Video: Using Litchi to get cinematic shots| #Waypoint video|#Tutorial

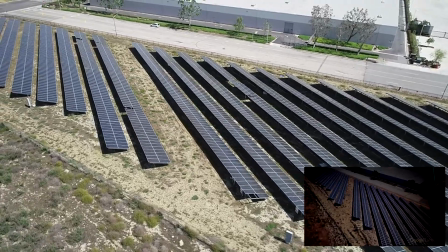[11:08]
As the camera goes past the point of interest,
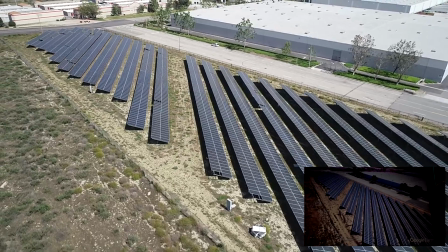[11:11]
you get that pattern again of the solar panels as it pulls away.
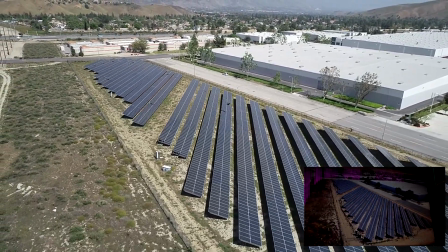[11:20]
now one tip about using points of interest you don't want them too close together you want to allow the drone to make a smooth
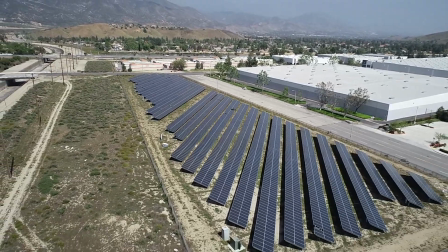[11:28]
transition from one point of interest to the next point of interest you get them too close together you'll get that jerky swing around motion
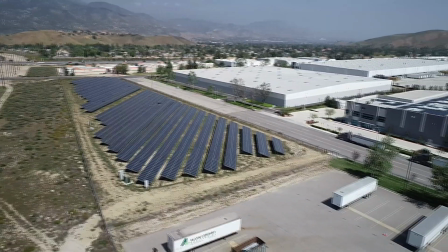[11:36]
but having them spread out like this allows the drone to smoothly rotate around like i'm doing here
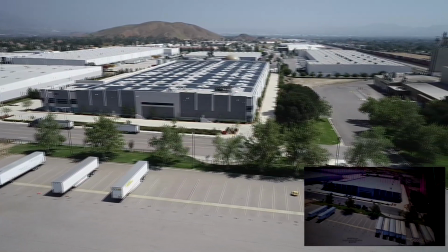[11:43]
nice smooth rotation still only doing about nine miles per hour and
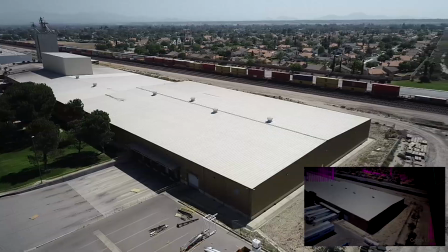[11:51]
it's going to be our fourth point of interest coming up and there's that long train coming right back into our picture again
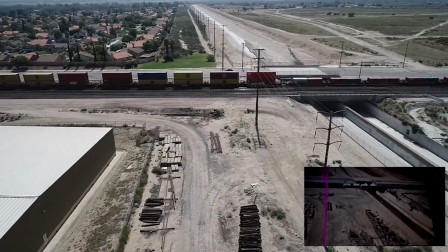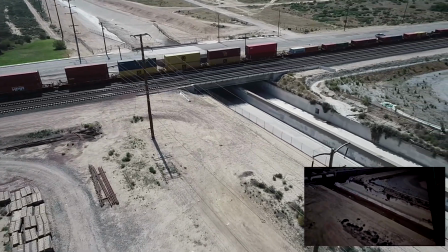[12:06]
this gives you a shot of the power lines those power lines are 100 feet in the
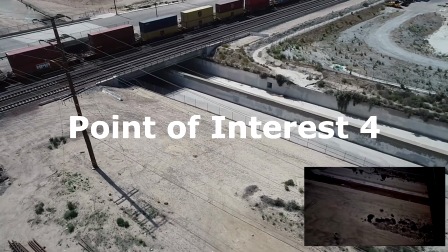[12:11]
air so that's why right now i'm at 160 feet to make sure
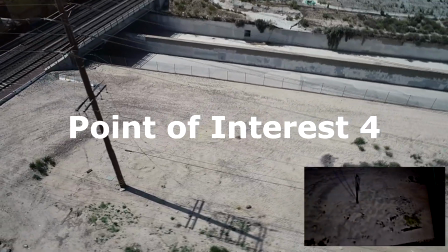[12:16]
i don't get any problems with the power lines but I am descending
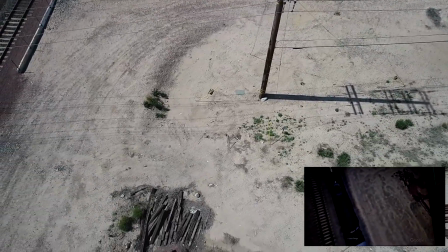[12:20]
as I come across the tracks and this will give me a
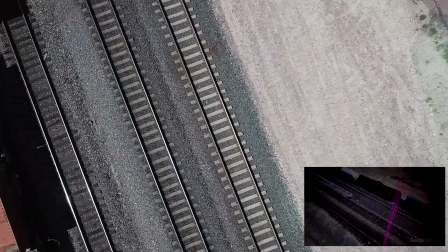[12:26]
nice shot for the train passing by underneath me so
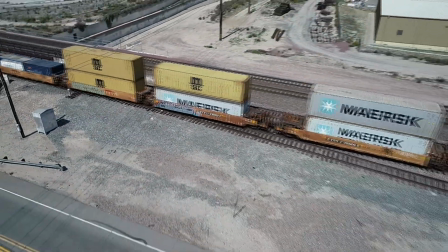[12:35]
160 feet by time I come across the train I'm at 78 feet and I'm still descending and the drone is still slowly rotating around
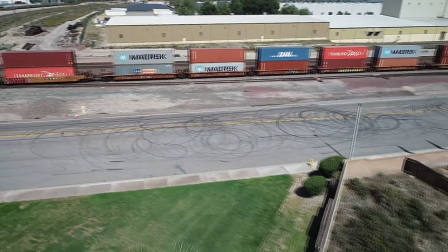[12:44]
back into the neighborhood and by the time I get to the first house or so the neighborhood I'm down to 38 feet come
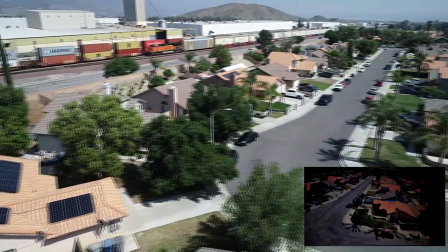[12:55]
here when we left the neighborhood we left at 160 feet big wide shot and they went now
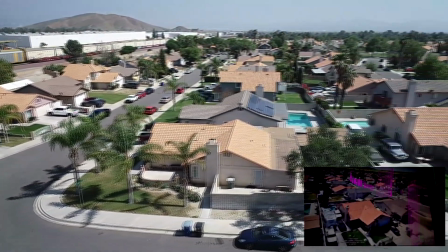[13:00]
I'm coming back in close so I use the same technique at each
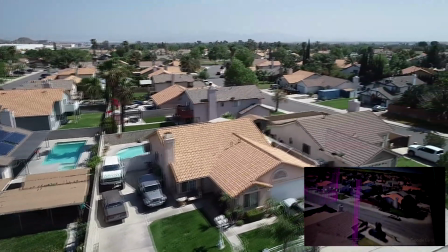[13:05]
point of interest gave you a wide shot a more
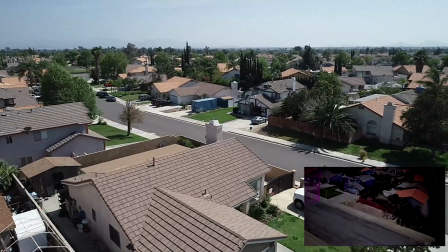[13:10]
close-in shot and and we finish this little trip with the same style
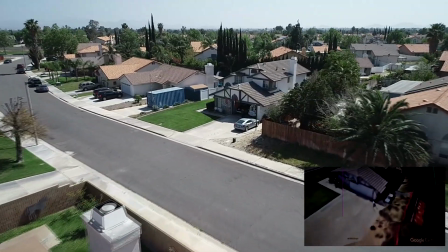[13:15]
that we started with. Hey, this is Recover One Drones, Ray Crawford.
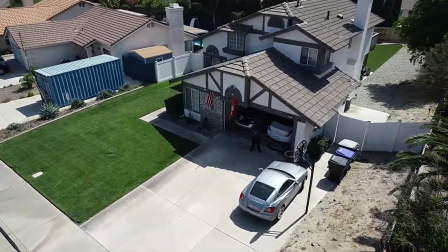[13:21]
Thank you for tuning in. Hit the like button. It really helps out. Enjoy yourself.
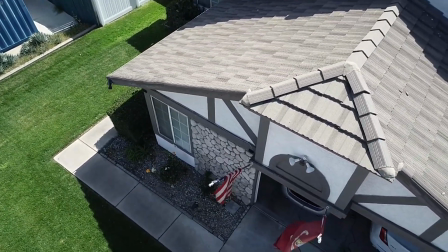[13:27]
Have a blessed day. Fly safe. And please, fly within the rules. Thank you.